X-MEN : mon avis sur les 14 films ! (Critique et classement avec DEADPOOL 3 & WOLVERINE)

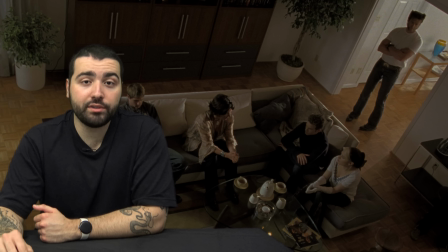31:26 Et justement, lui qui cherche son père, Logan, ici, doit devenir une sorte de père, ou en tout cas de leader, à des enfants, des adolescents.
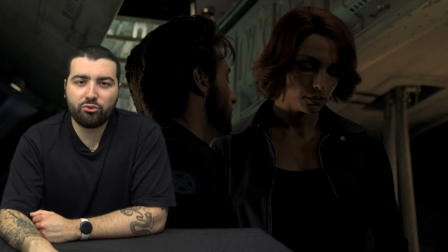31:32 Et il a envie de les aider. Et il est là, son évolution. Mais encore une fois, je trouve qu'il drague un peu trop lourdement. Jean, pour le coup. Il s'embrasse. Ils ont certes une bonne alchimie, mais j'y ai jamais cru. Vraiment, c'est presque de harcèlement plus qu'autre chose.
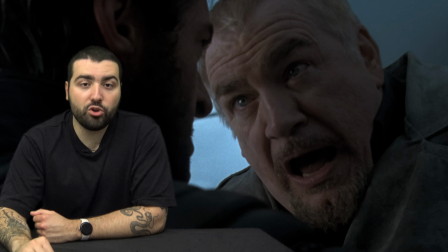31:44 Jean, elle est pas montrée comme ça dans les films. Mais en tout cas, ce qui est intéressant, c'est surtout le passé, encore une fois, et surtout la manière dont il est ramené un animal.
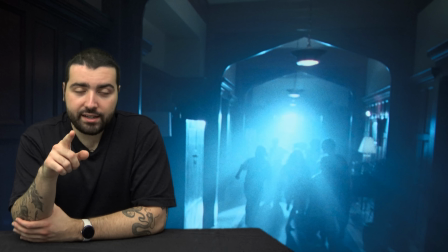31:51 Il parle souvent de griffes. est bien meilleure. Lorsque l'école est attaquée, c'est super.
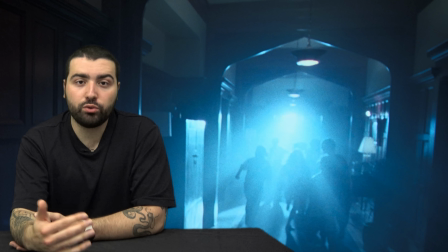31:57 C'est une séquence un peu d'infiltration, il y a des super lumières avec l'hélico qui fait la lumière, tous les mutants qui doivent être discrets, les militaires qui sont discrets, Logan qui utilise ses sens développés,
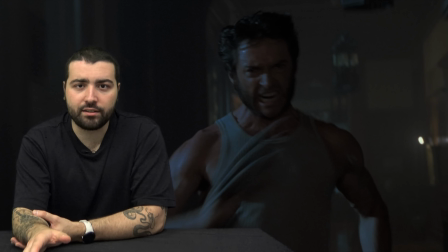32:06 en reste c'est une séquence qui est super. Il y a des longs mouvements de caméra, on est immergé dans l'ambiance, c'est génial. La violence de Logan est jouissive, lorsqu'il crie c'est toujours top, Hugh Jackman quand il le fait c'est génial. Clairement les scènes d'action sont mieux filmées, mieux gérées. L'école fait un petit peu vide mais au moins ça permet de créer une ambiance spéciale et la séquence du manoir et l'une des plus mémorables d'après moi
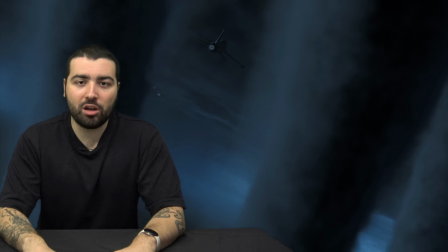32:23 de la saga après il ya des choses un peu particulière comme storm qui est absolument trop puissante avec ses pouvoirs et la séquence avec les missiles et pas la chose la plus intéressante ni visuellement ni scénaristiquement même si ça permet de développer les pouvoirs et les relations entre les mutants qui
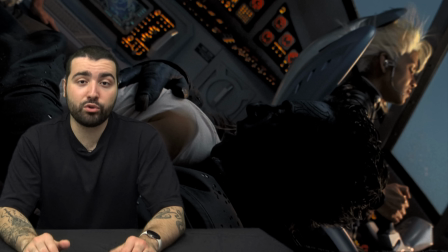32:35 travaillent ensemble mais c'est marrant parce que nightcrawler qui utilise ses pouvoirs pour justement sauver rogue pour juste après revenir alors que plus tard il
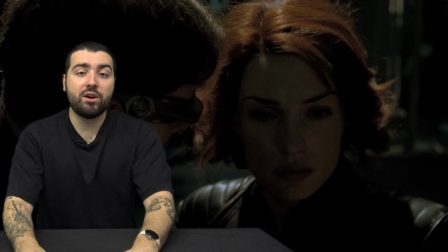32:41 va nous dire qu'il a du mal à se téléporter s'il voit pas quelque chose bon bref c'est un détail mais encore une fois le combat de cyclops et jean j'y crois pas parce que du coup cyclops n'est pas présent durant tout le film,
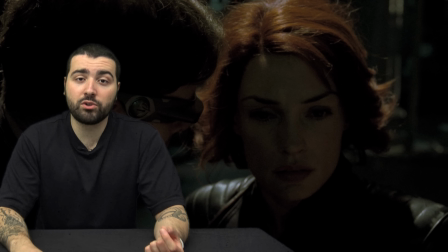32:49 Jean à peine aussi en soi et vu qu'ils sont censés être amoureux mais que t'as jamais vu cet amour réellement, t'y crois pas trop et du coup le combat n'a pas trop d'impact émotionnel et il n'est pas très intéressant visuellement non plus c'est un petit peu
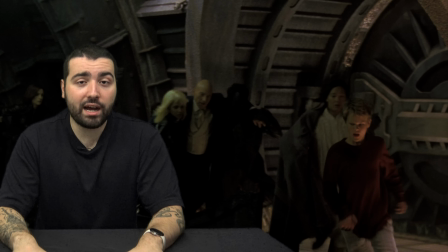33:00 dommage, et Estyclope fait partie de ces gros gâchis de la saga, par contre l'idée du barrage qui est détruit, c'est une très bonne idée, il y a un compte à rebours qui est très efficace,
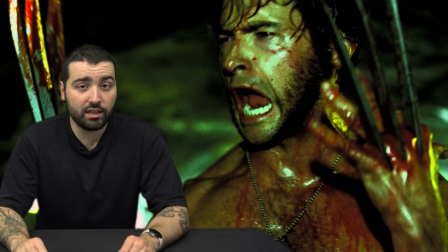33:06 le passé de Wolverine qui est montré via des flashbacks est très stylé en plein milieu de l'action je trouve que c'est pareil vraiment bien foutu,
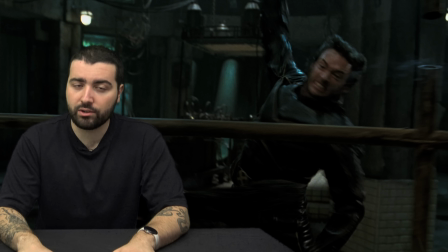33:12 le combat contre quelqu'un qui a des pouvoirs similaires à lui est très intéressant. Thématiquement, en termes d'action, c'est court, mais bien filmé, assez brutal.
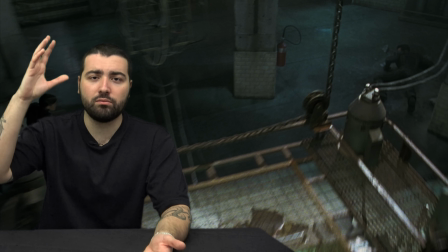33:20 Et t'as un mouvement de caméra, qui est génial, parce que t'as une sorte de caméra sur une tyrolienne, et c'est dur de vous montrer sans me faire complètement bannir.
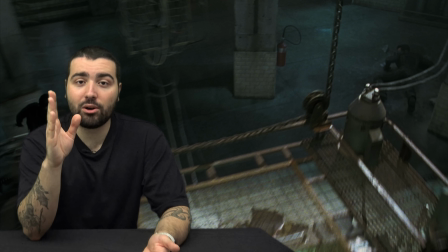33:26 Mais en fait, si vous regardez cette séquence, la caméra va sur la tyrolienne, et la tyrolienne arrive au bout, et elle revient en arrière.
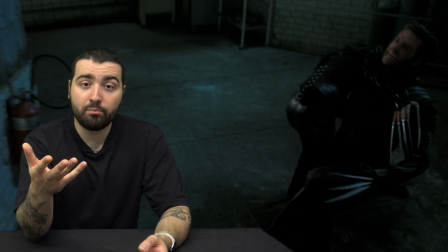33:31 Il y a une sorte de rebond. Et le rebond est gardé, à l'image. Parce que c'est stylé. Un film, aujourd'hui, il n'aurait pas gardé.
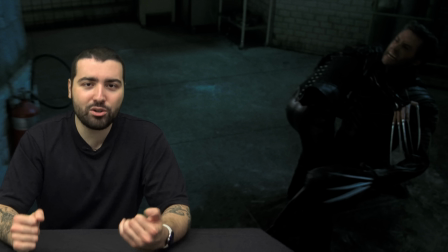33:36 Et ça, j'aime beaucoup.
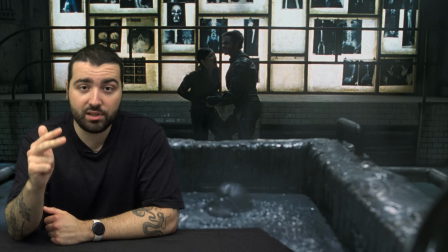33:36 C'est une bonne scène d'action qui est bien filmée, parce qu'elle est cohérente dans les mouvements, la caméra suit bien les mouvements et les différentes attaques, ils bougent beaucoup dans la pièce ils utilisent évidemment leur environnement,
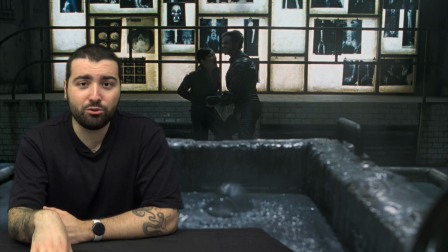33:45 ils font des dégâts avec leurs griffes, vu qu'ils peuvent tous les deux se régénérer ils se mettent des vrais coups assez hardcore la mort est hyper dramatique et crade,
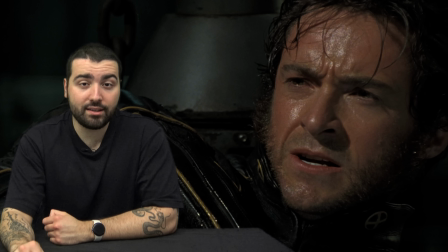33:52 et ce qui est cool c'est qu'ils regrettent d'avoir tué quelqu'un qui lui ressemble et ça c'est assez touchant, parce qu'ils cherchaient des réponses à son passé qu'ils ne peuvent plus avoir aujourd'hui.
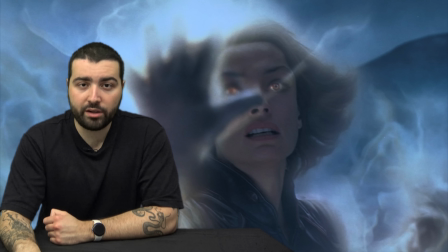33:59 Le sacrifice de Jean est assez émouvant, la transformation au phénix, elle est teasée depuis le premier film la fin est glaçante par rapport aux mutants qui arrêtent le temps et qui arrivent devant le président et qui lui disent
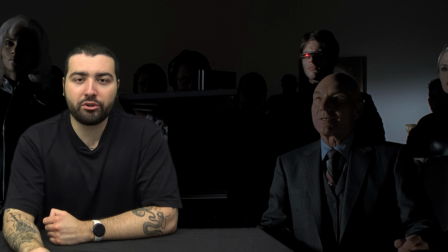34:09 avec la foudre et tout, c'est top. Et t'as un sacré cliffhanger qui prépare quand même le troisième film et la guerre qui arrive ici. Et pour conclure, X-Men 2 est vraiment bien. Il est vraiment top, ça fait partie de ses pépites en termes de films de super-héros, il y a rien à dire. C'est une vraie réussite, mature, intelligente, il s'est clairement amélioré par rapport au premier film. Tout est mieux, c'est pas parfait encore une fois je trouve, mais c'est un bon kiff de 2h15 qui fait partie de ses suites, qui est meilleure que l'original, ce qui est pas très courant, mais il en fait partie Et c'est de loin le meilleur de la trilogie Mais c'est là que tu te dis, ok, la trilogie va se conclure, c'est prévu, il n'y aura que trois films. Ok, on va finir en beauté. Et là, premier souci, X-Men 3 n'est pas réalisé par Bryan Singer, mais plutôt par un autre homme. C'est Brett Ratner qui s'en occupe, qui était le réalisateur, entre autres, de la saga Rush Hour. Bon, choix particulier pour faire X-Men, mais pourquoi pas ? Pourquoi est-ce que Bryan Singer n'était pas présent ? C'est qu'il était occupé sur un autre film qui s'appelait Superman Returns. Est-ce que je dois en dire plus que ça ? Donc on arrive à la conclusion de la trilogie épique qui cartonne au cinéma, qui a ressuscité le genre du super-héros avec Spider-Man, on est hyper content de voir ce que ça va donner, et ça dure 1h40. Le choc. En vrai, c'est pas un souci en soi, mais c'est le plus court de la trilogie, tu dis, comment c'est possible ? Mais c'est pas grave, vu qu'ils ont tous les enjeux, tous les personnages, on va juste aller à la guerre, et c'est fini. Vous êtes naïfs.